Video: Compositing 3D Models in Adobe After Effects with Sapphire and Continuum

Okay, so now that the flares are in place, you can see they're quite warm and it's really adding sort of the main color to the composition. So now let's take a look at BCC film stocks and how I've used that to give the model the color grade.
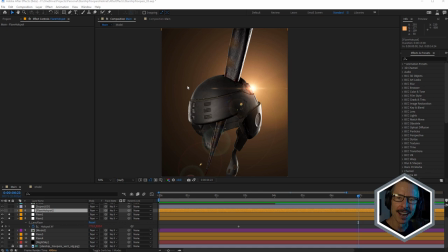Now, I'm actually a big fan of drag and drop color grading effects. So for this one, I've used Continuum's film stocks effect. And it's very easy to use. Just select the model and I'm going to turn that on.
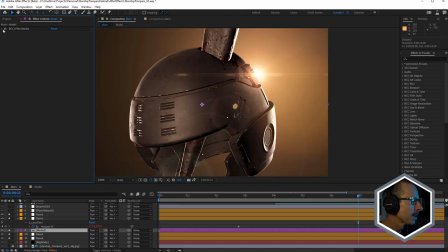You can see how that makes that nice and warm. Just twirl that open and click on the effects editor.
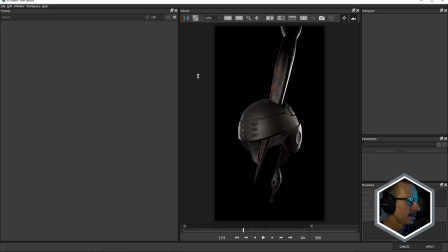We can take a look at the presets. Film stocks comes with a lot of presets.
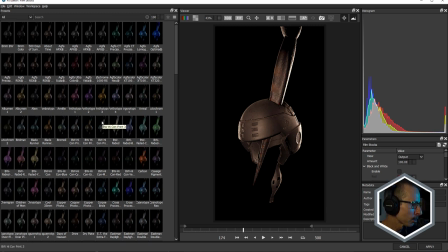So basically all I did here was just look through the presets to find something fairly warm.
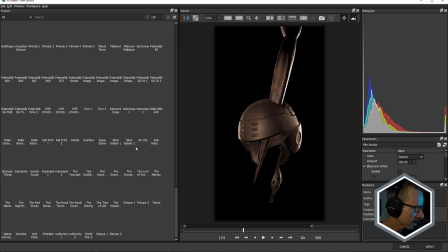And I'm pretty sure I used one of these Royal Tenenbaum ones.
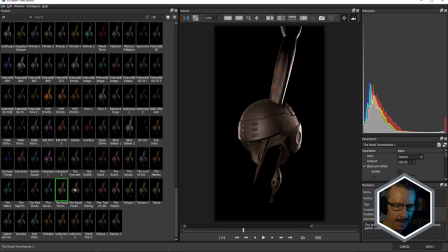I think it was maybe this one. And just came in and just tweaked the settings a little bit. Come down to the filter here. Filter actually had opacity of 0. I just increased that amount. And just dialed into what I needed. Got pretty close in the preset editor.
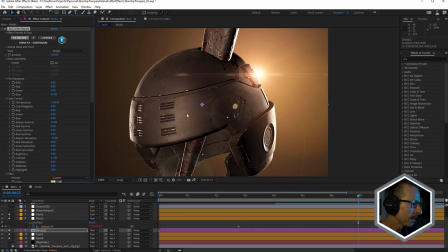Just going to cancel that. And then just coming into the effect and just making any minor adjustments here. One thing to point out here is that film stocks has a sharpen option in there. So with the sharpen option is really nice. Just, you know, sharpened everything up a little bit.
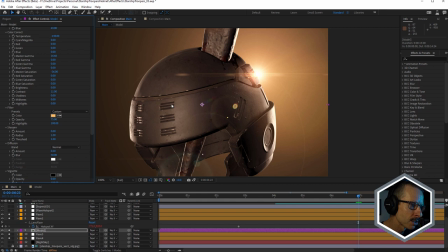And I thought that actually made quite a difference. You can see how soft it is without it. Very nice. So like I said, drag and drop film grading effects, color grading effects, big fan. All right, so next let's take a look at how I did the titles and the tagline.
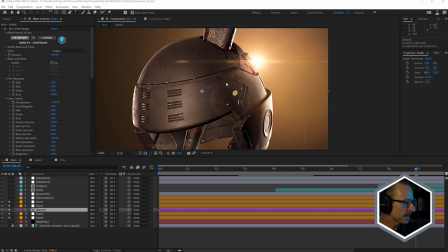So for the text, I've used After Effects 3D text. And I've actually set up the title inside its own pre-comp because I wanted to use individual lighting for the title.
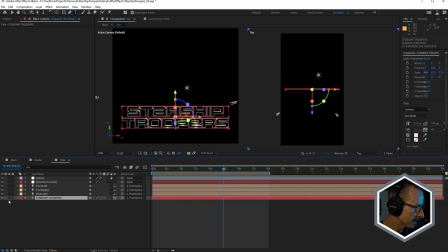Let's go into that comp and we'll start here at the bottom. So this is the Starship Troopers title and the font is called UniWars. It's an Adobe font. I really like this font. It's got a nice sort of retro feel, but not too retro.
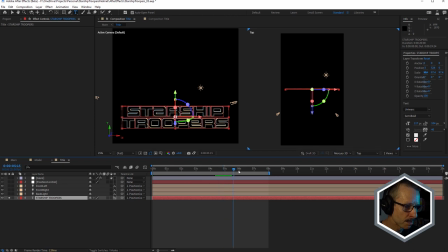I looked at a whole bunch of different ones and this seemed to be the best one, especially because it looks sci-fi, but without being too retro, and it's also pretty easy to read, which I thought was good, especially since I'm only using the bevel, the 3D bevel. I'm not using the fill or the sides of the text.
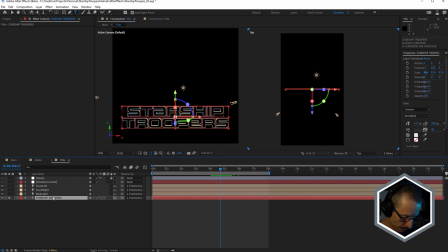So great font for this. Now, if I press UU on the keyboard, we can see everything that's changed on there. Let's take a look at these three. Notice how they're capital letters. I've renamed these. These three here are animator groups, okay?
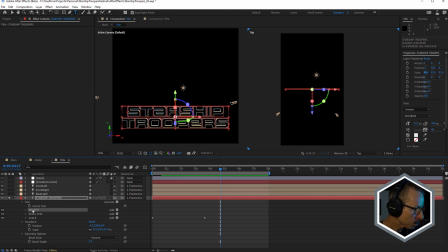So the first one I've named opacity, and inside there are three options, front, side, and back opacity. So once I created the animator group,
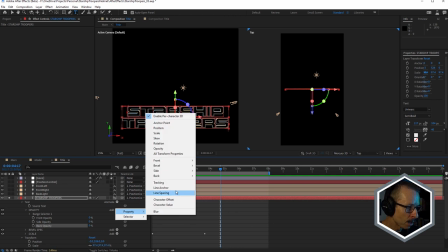I just added the various opacity options for front, side, and back.
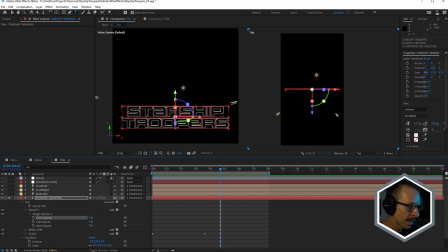And you can see I've made them 0. And by doing that, I've now only got the bevel visible because I only wanted the bevel. And let me just click on this side here and you can see, we can see straight through that.
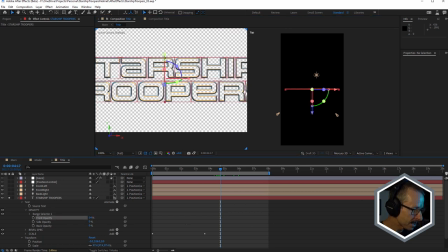If I just, for example, increase front opacity, there we go, then that's back there.
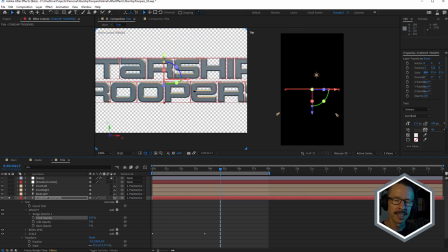I did play around with having, you know, fully opaque 3D text, but I ended up hitting on the idea of using just the bevel. Now for the bevel, I've used a concave bevel.
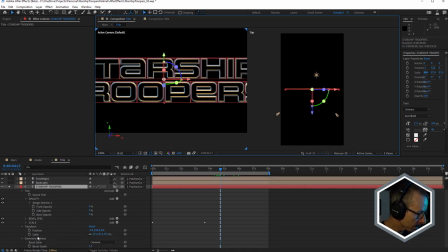We'll come back to these in a moment, but if we have a look under geometry options, you can see the bevel style is concave.
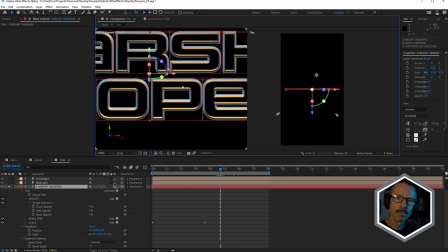And I really like that because I've used a light behind the text. That's this quite warm light.
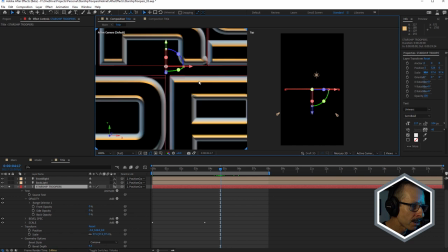And you can see how it's being picked up on the concave part of the bevel, which is really nice.
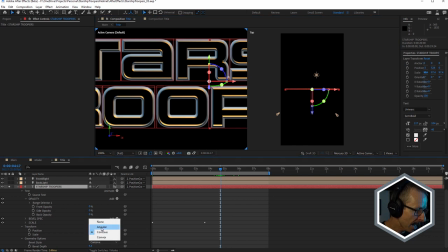If I just change that, watch what happens to the text. So this is angular. So not quite as strong, right? And this is convex. A little better, but not quite as nice as using concave.